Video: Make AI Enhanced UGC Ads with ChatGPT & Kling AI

If you run UGC ads on Facebook, Instagram, or TikTok, you got to start paying attention to some of the newer AI tools that just came out that are now able to bring your ads to the next level.
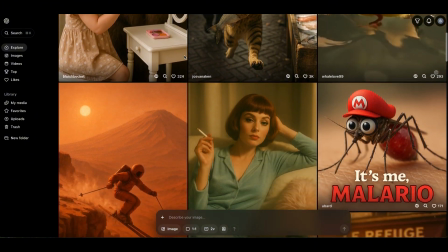[0:09]
ChatGPT's new 4.0 image generation tool is insane, and the new Kling 2.0 update has brought image to video generation to a new level as well. In this video, I'm going to show you three ways to AI enhance your UGC ads and make the work more engaging. Here's the first way. One of the most common UGC frameworks is a problem solution ad. It tells the story of someone who had a problem but found a product or service that provided the solution.
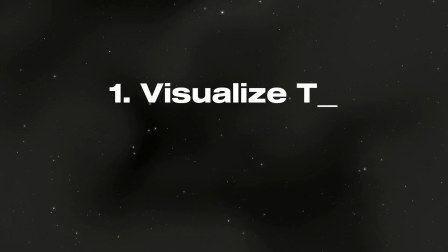[0:32]
With AI, you can now visualize that problem more vividly than ever.
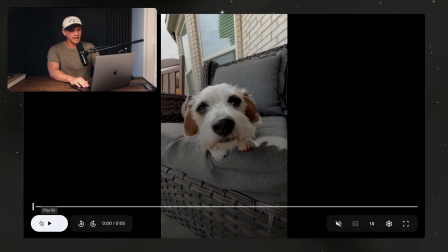[0:36]
Here's a UGC clip of a dog that I'm going to feature in an ad about a supplement that cures bad dog breath.
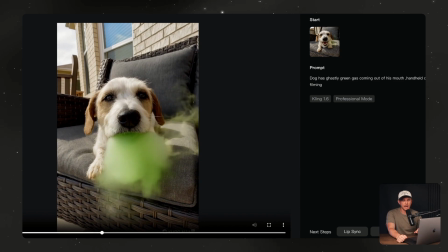[0:43]
Here's a normal clip, and here's the AI version of the clip that has green gas coming out of the dog's mouth to visualize its bad breath.
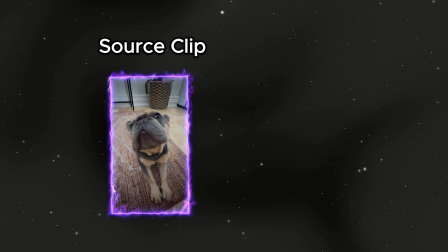[0:50]
And I repeated this with another clip, so normal clip here, and then AI version here.
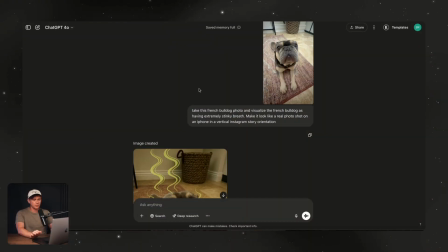[0:56]
Here's how I did it. So very simple process. I went into ChatGPT 4.0. This is the new model that's been out for about 2 weeks or so. This is mid-April as of making this video. And I gave it a very simple prompt saying, take this French bulldog photo and visualize the French bulldog as having extremely stinky breath.
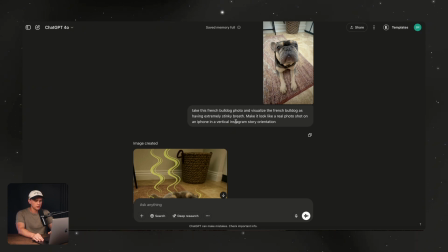[1:12]
Make it look like a real photo shot on an iPhone in a vertical Instagram story orientation. Okay, that's what it did.
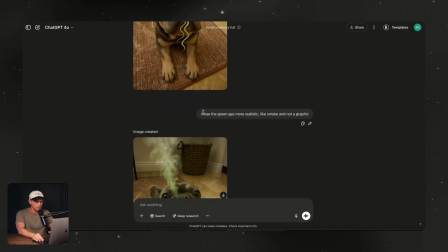[1:18]
It was a bit too cartoony, so I corrected it saying, make the green gas more realistic, like smoke and not a graphic.
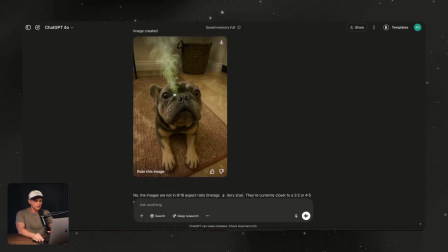[1:24]
And then it gave me this. The color was off and I had to correct this within my video editing tool, but that's very simple to do, okay? I then took this image and put it into Kling AI, which is an image to video tool, and gave it a very simple prompt.
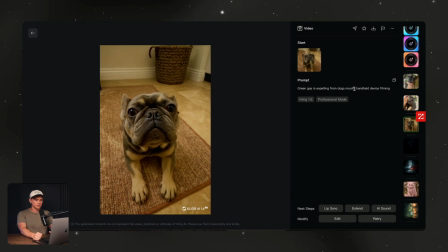[1:38]
Green gas is expelling from the dog's mouth, handheld device filming. This is using the 1.6 model, and this was the output, okay? Then downloaded this, put it into my editing tool, fixed the color, and it was ready to go.
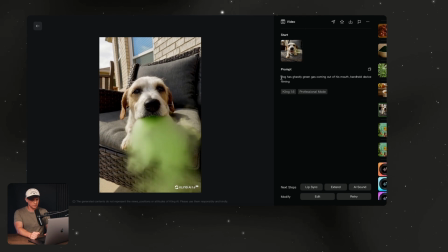[1:53]
And I used a very similar prompt for the second dog as well. So the prompt was, dog has ghastly green gas coming out of its mouth, handheld device filming. I think this portion of the prompt is pretty important. It just makes it look more realistic in the final version. And this is what they looked like put together in the final version of the UGC.
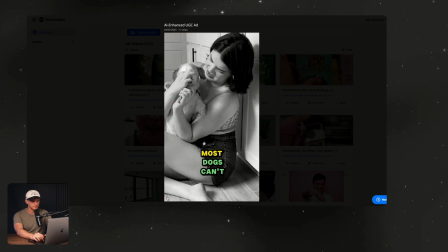[2:08] Are you a dog owner who doesn't brush your dog's teeth? Most dogs can't stand getting their teeth brushed.
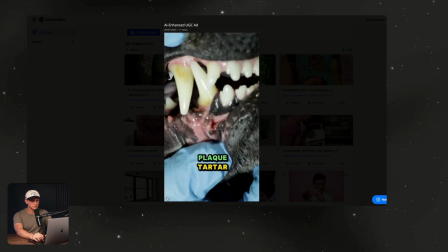[2:13] But not brushing can lead to plaque, tartar, terrible breath, and health complications.
Right, so it's pretty easy to see how great these tools are at enhancing the footage that you're working with when making UGC ads. They look great, in my opinion. I mean, this is the exact dog from the first clip here.
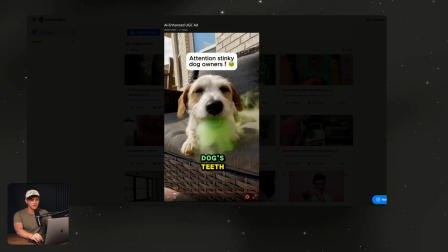[2:30]
The AI is so good, it looks more like special effects rather than AI itself. So I'm really impressed with the new stuff that we're getting from these recent models.
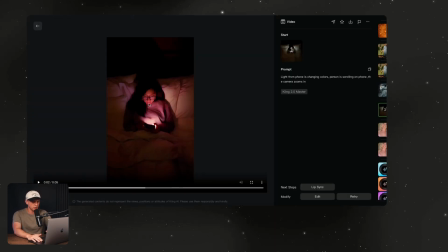[2:38]
And here are a few different examples that I was playing around with. So this first one was generated within Midjourney 7 and then brought into Kling AI. And it could visualize the problem of doom scrolling for a mental health app or a meditation app or something like that. I think this looks fantastic.
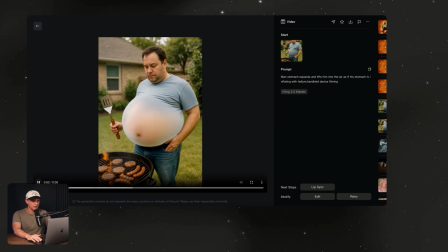[2:53]
And then this one's a bit more exaggerated, but it's a guy whose stomach is blowing up to visualize bloating or issues with gas. Right? So very powerful workflow, very simple to implement. And the second way of using AI to enhance your UGC ads is the opposite of the problem.
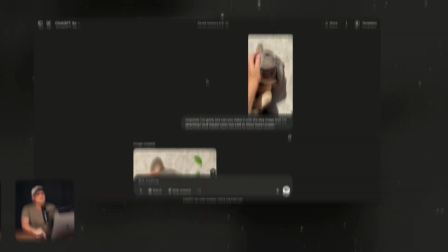[3:11]
It's visualizing the solution. So going back to the dog supplement example, we're using the same French bulldog. This time we're visualizing the solution, which is your dog gets minty fresh breath.
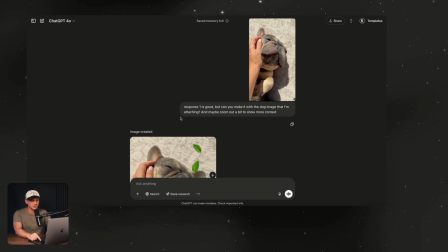[3:21]
So it's the same workflow as before.
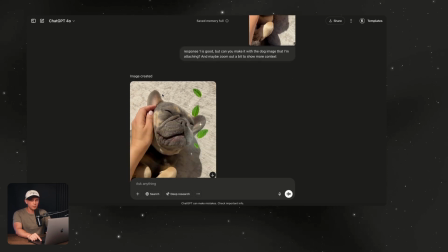[3:24]
I started with this image here that was just taken as a screenshot again from the UGC clip that I was sent.
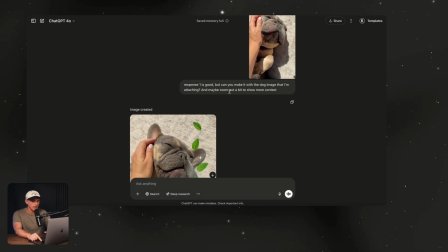[3:30]
And then I had it zoom out a bit, and then previously, I prompted it to
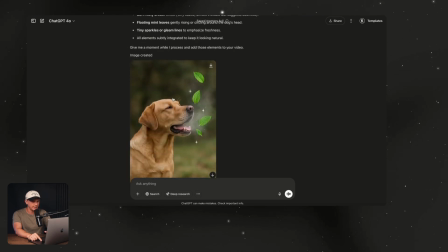[3:37]
give the dog graphics and drawings that visualize minty fresh breath, and it gave me the wrong dog, so I then uploaded the source material properly,
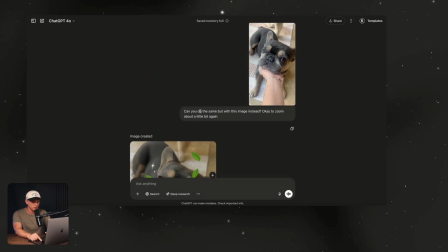[3:46]
and you can just see I was kind of collaborating with ChatGPT going back and forth. I said, can you do the same except with this image?
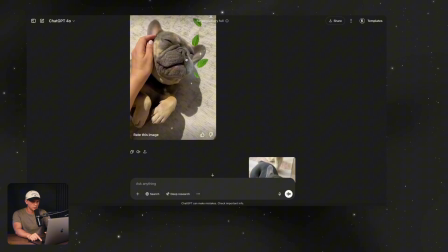[3:53]
So I switched the image based on the results that I got from this, and this was the final result.
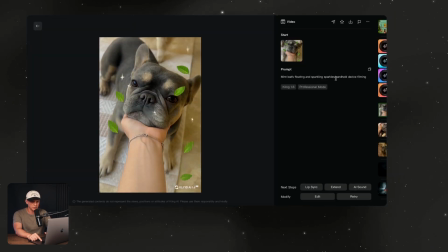[3:58]
So mint leaves floating and sparkling sparkles. Handheld device filming was the prompt that I went with again. And I mean, it looks so realistic to me. It's crazy.